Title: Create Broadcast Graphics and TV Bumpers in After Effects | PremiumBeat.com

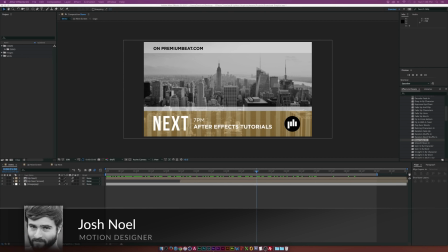(0:00)
Hey, how's everyone doing today? This is Josh Noel from PremiumBeat.com, and in this After Effects tutorial, we're going to work on broadcast graphics.
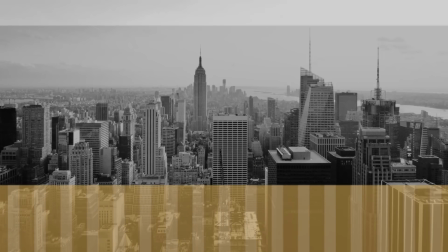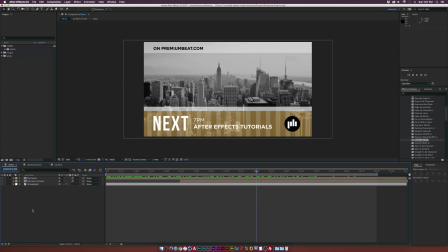(0:21)
So if you're working on creating the motion graphics for a TV show or an online web series, this tutorial will cover some of the basics of how you can go about creating these graphics and some of the ideas that go in behind this.
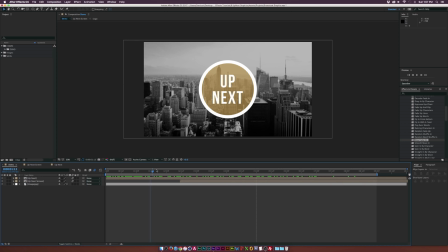(0:32)
Now, we will be creating a quick bumper and along with a up next screen.
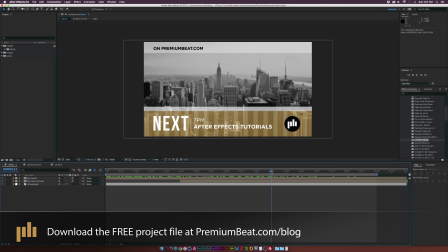(0:37)
And I kept this up next screen kind of generic, so you can use this for whatever. If it just needs to be like a lower third or just some sort of title card that has a little bit of information, you'll be able to do that with this template.
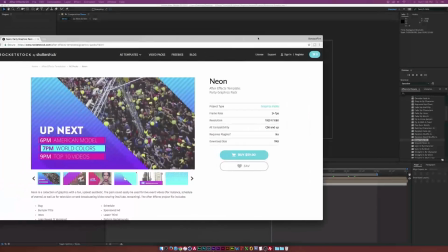(0:47)
However, if you're not looking to recreate the wheel, there's a ton of broadcast graphics here on rocketstock.com that will, you know,
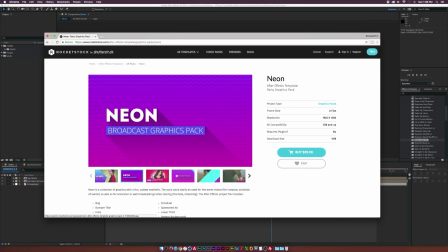(0:54)
completely brand your TV show or your online web series, and you'll have everything you need inside these packs or several of them here on
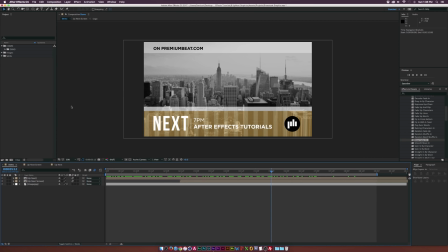(1:01)
rocketstock.com. But in the meantime, here we are back in After Effects, and let's go ahead and create a new composition.
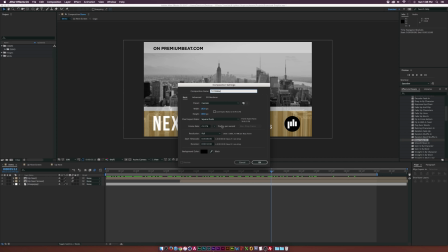(1:06)
And I'm going to call this one tutorial, and I'm using 1920 by 1080, 23.976 frames per second, and I'm going to click
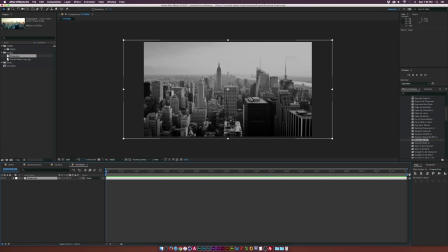(1:13)
OK. And I'm just going to go ahead and paste it in my image of New York here. And what I suggest doing is kind of have a reference image to what the overall mood of the show is supposed to look like. So you're not just not like creating graphics on a black screen. You can kind of get an idea of how things can kind of blend together.
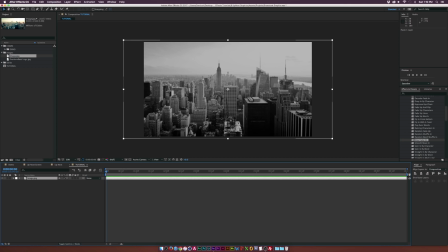(1:28)
And plus, I think in my opinion, it makes it a lot easier to kind of be creative. But anyway, let's go ahead and start creating some shape layers and creating this brand. So I'm working with the PremiumBeat brand, and we're going to go ahead and grab, say, like the rectangle tool.
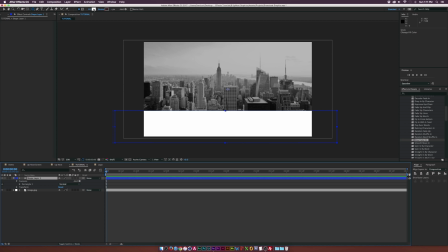(1:41)
And we're just going to draw out a nice rectangle like this. And I want to change the fill color to our primary color of our logo, which is a bit yellow gold.
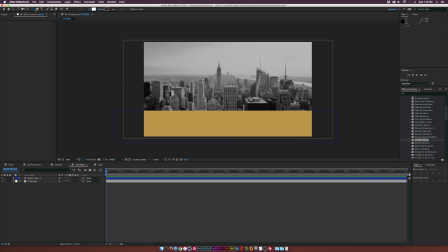(1:49)
And we'll click OK. And let's grab the rectangle tool again. And let's draw out kind of like a border, kind of like this.
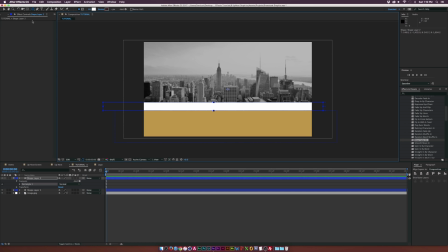(1:55)
And let that be right above our main background here. And this will be kind of like a bordered image.
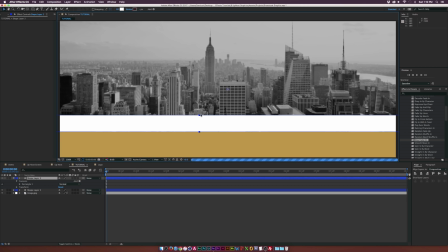(2:01)
And of course, change this color to white or whatever color that you want. Maybe like a secondary color of your logo or something.
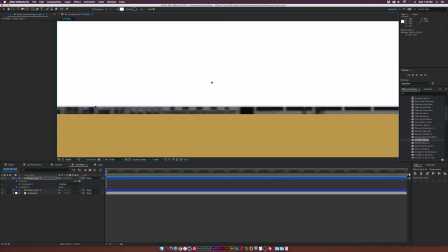(2:06)
And we'll come in here and try to put this right on top of our background there.
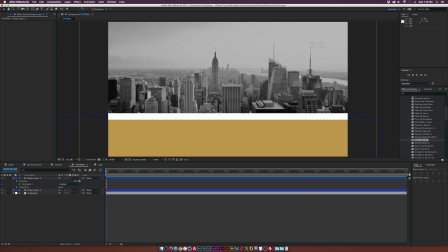(2:13)
There you go. So now we'll have like a general background down here. Let's go ahead and just put something at the top so the top of our screen isn't just empty.
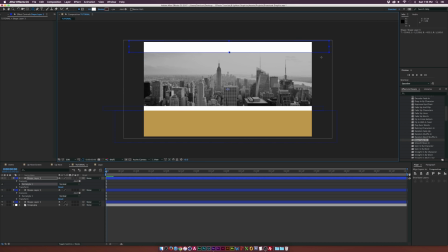(2:20)
We'll grab like another sort of rectangle like this. And now we have all of our backgrounds in here. So let's go ahead and rename these. And we'll call this one top layer. We'll call this border here, call it border layer.
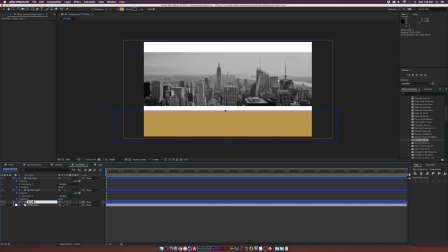(2:33)
And we'll call this one our bottom layer. And what we're going to want to do is kind of lower the opacity on all these. So let's go ahead and grab all of our layers here, except for our background. Set T on our keyboard for opacity.
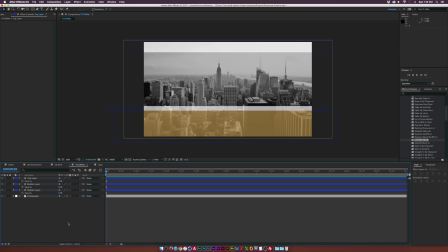(2:47)
And let's set this down to like, say, 67% or something like that. And this will allow us to see right through the background. And we're not going to be covering up any sort of video footage that we'll put underneath our graphics here. So we'll come here, grab the text title tool, and we'll start putting in some text.
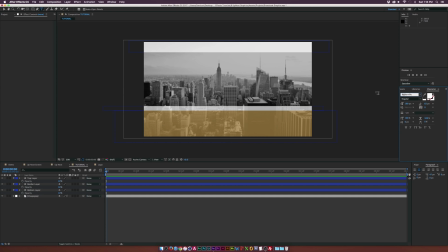(3:01)
And I'm going to use the font BeatBaz Nuu, which I hope I said that correct. If I can type it in there. We'll type in the word next. Now, typically you might want to write up next, but I'm more of a less is more sort of guy.
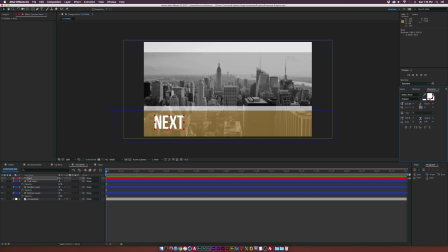(3:13)
So I like to see the word next. And plus our bumper is going to say up next anyway. I truly believe when creating 2D graphics, that typography is a huge part of the overall design. So you want to be very mindful of what typefaces and fonts that you use. You know, I'm usually typically go with two typefaces. Good. In this case, I'll use BeatBaz, and the other font I'll be using is Gotham.
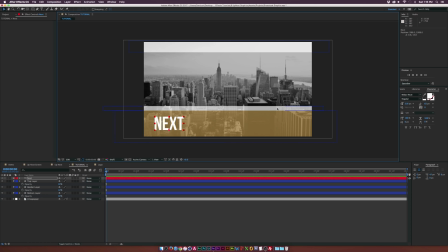(3:32)
So come here, we have like this big word that stands out called next, and obviously we know what we're looking at here. And what I suggest doing, go ahead and set the paragraph alignment to align right, just so if you need to change this a little bit later, it'll automatically be in its spot.
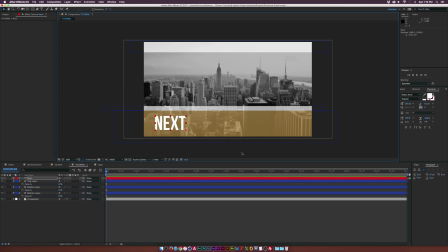(3:48)
And that's always another thing to be thinking about is the paragraph alignment, so you can quickly change things out later without having to reposition anything. And trust me, that can be an absolute pain, so go ahead and keep that in mind. So this is, I like where this is at, so let's go ahead and type out some more text here.
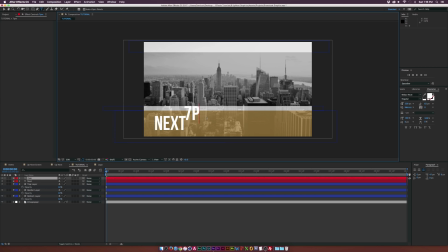(4:03)
And maybe we can type out maybe 7 p.m., so this is the time this show that will air.
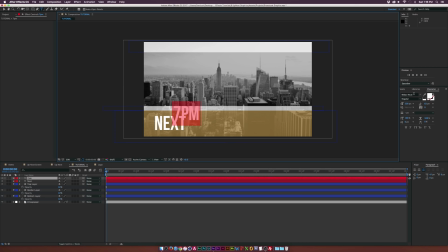(4:09)
And let's go ahead and change the typeface here to Gotham. And maybe we'll use something like a book font here, and we can come here and lower this, and maybe we can make it all caps by clicking the TT button here, or all caps,
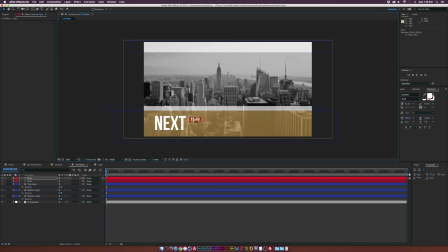(4:24)
and make it a bit smaller, and you know, that should be a bit interesting, and you'll put that right there. And of course, let's go ahead and just duplicate this layer, bring it underneath, and let's go ahead and retitle this to maybe like After Effects Tutorials.
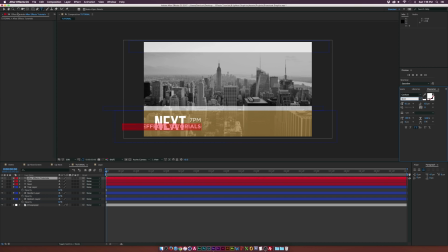(4:38)
And then maybe we can make this text bold or something so it can stand out, because this is technically the important information here, because this is what the show is. And what I was saying about before the text alignment is that we want to make sure this is now set to the left alignment. And we can go ahead and select both these layers, go to the left alignment here underneath the paragraph tab, and let's go to the align tab.
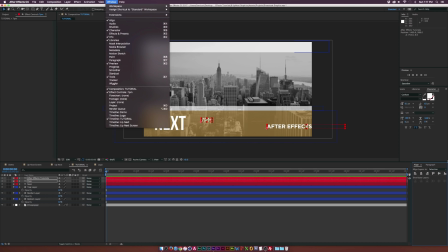(4:58)
If you don't see the align tab, go up to window, align, and we can set this to the left horizontal alignment here. And those are perfectly matched up like that. So my point is doing this is that if we want to change this, you know, word text to something, we can be like, hey, obviously that will be in the same spot like that. So it's an easy fix.
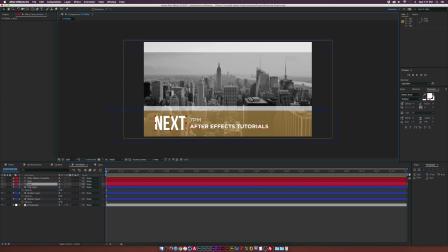(5:17)
And then if we want to change this text later, which we will definitely be changing this text later, it'll automatically be in its exact spot. So we don't have to reposition anything. So something to keep in mind. And of course, for some optional text here at the top, we can come out here and maybe type the name of the show. And now I probably wouldn't put any text up here if I was doing it for a real show,
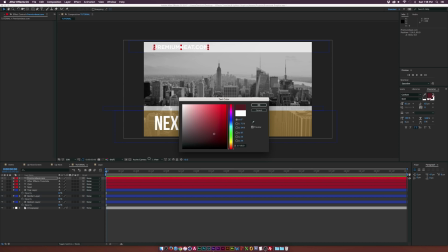(5:36)
but maybe we can come here and change this to black. And it's just optional, you know, no big deal here. So I also suggest adding as much branding into your graphics as possible. So what I suggest doing, bring in like the logo of the show or something.
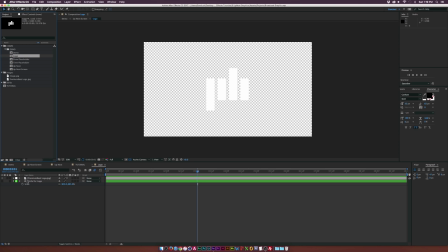(5:49)
In this case, I have the PremiumBeat logo. And, you know, I'm going to go ahead and set this to a white background. I already added the generate fill effect and set it to white. So you go to effect, generate, fill. And then what I'm going to do is go to the ellipse tool here. You know, make sure nothing is selected and hold down shift on my keyboard to draw out a perfect circle like this.
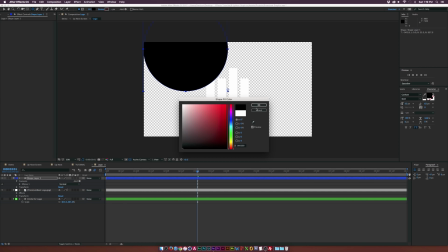(6:07)
Set the fill to black. And we'll put this underneath our logo here.
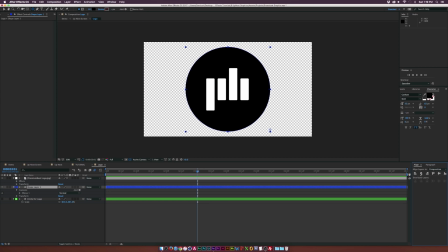(6:12)
And we go to the align tab and center this up so it's directly in the middle. And now we have our logo on a circle background. Of course, this is just my personal design taste. There's nothing, you know, there's no set rules to what you can do.
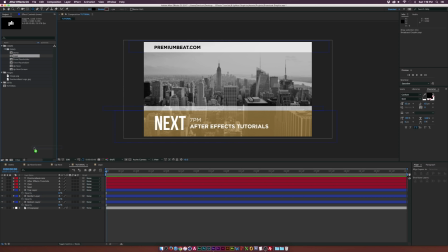(6:23)
But we'll go back to our tutorial here, go to our project and bring in our logo comp. And come here and scale this down. And we can be able to like put this in the corner here. So now just a little bit more extra detail into these graphics and you're getting the branding in front of your audience.
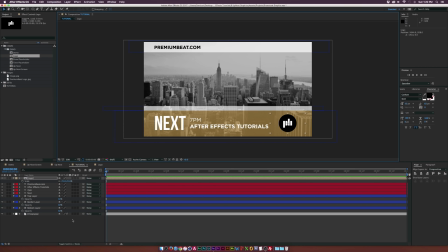(6:38)
Not overwhelming. This is kind of subtle and I think it works just well. And then let's go to the pen tool here at the top and let's create a divider right here. So come here, click a point and click another point down here by holding down shift and we have a straight line like this.
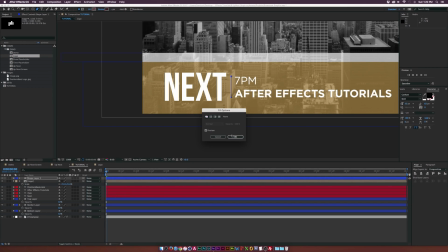(6:50)
However, we need to come here, click on the word fill, turn that off and click on the word stroke at the top and we'll set this to a solid color and I'm going to use 3 pixels and we'll come here and now we have this divider here and you know, it's pretty interesting and we can rename it to divider.
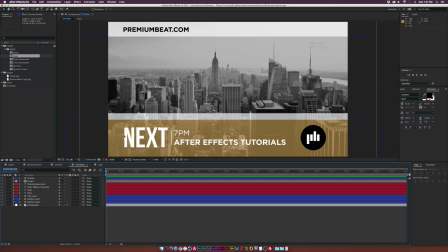(7:07)
So now we got to do a little bit of animation, and since there is no animation when the screen is up, what I suggest doing, add a little bit of animation to the focus area. So if we have some movement down here, we know that the audience will look at it and hopefully will read this information down here. So I want to add just a little bit of movement down here.
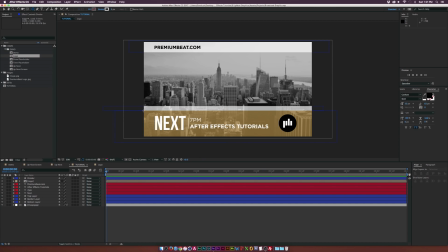(7:23)
And what I'm going to do is I'm going to grab the rectangle tool and I'm going to draw out like a rectangle here on the side and a thin rectangle, maybe like that. Turn off the stroke and we'll turn on the fill here at the top. And we'll set it to white.
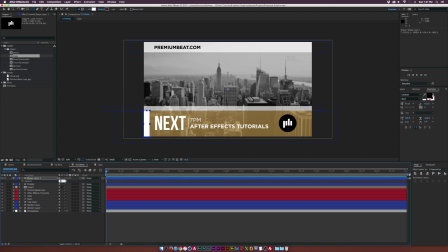(7:40)
And we'll come here, set the opacity down to like 30% or something. And that'll kind of blend in there.
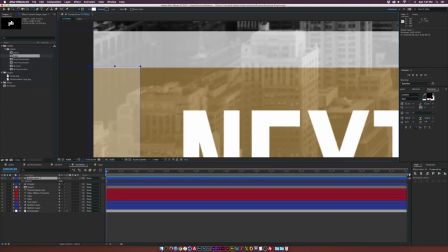(7:45)
And of course, we want to zoom in here and kind of make sure we match this up to the best of our ability. Kind of like that. And that should be okay. Perfect. And we'll call this one, you know, rectangles or something. And we go into the shape layer here. Go into the contents. Go to add. And we'll add a repeater. And let's go ahead and open this up. Let's increase the number of copies. Like, you know, I mean like crazy here.
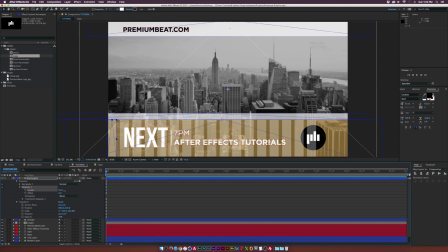(8:07)
So like maybe we'll do like 40 or so. And then what we need to do is come here to the offset a little bit, maybe set this to like negative 35, maybe increase the number of copies by just a little bit more.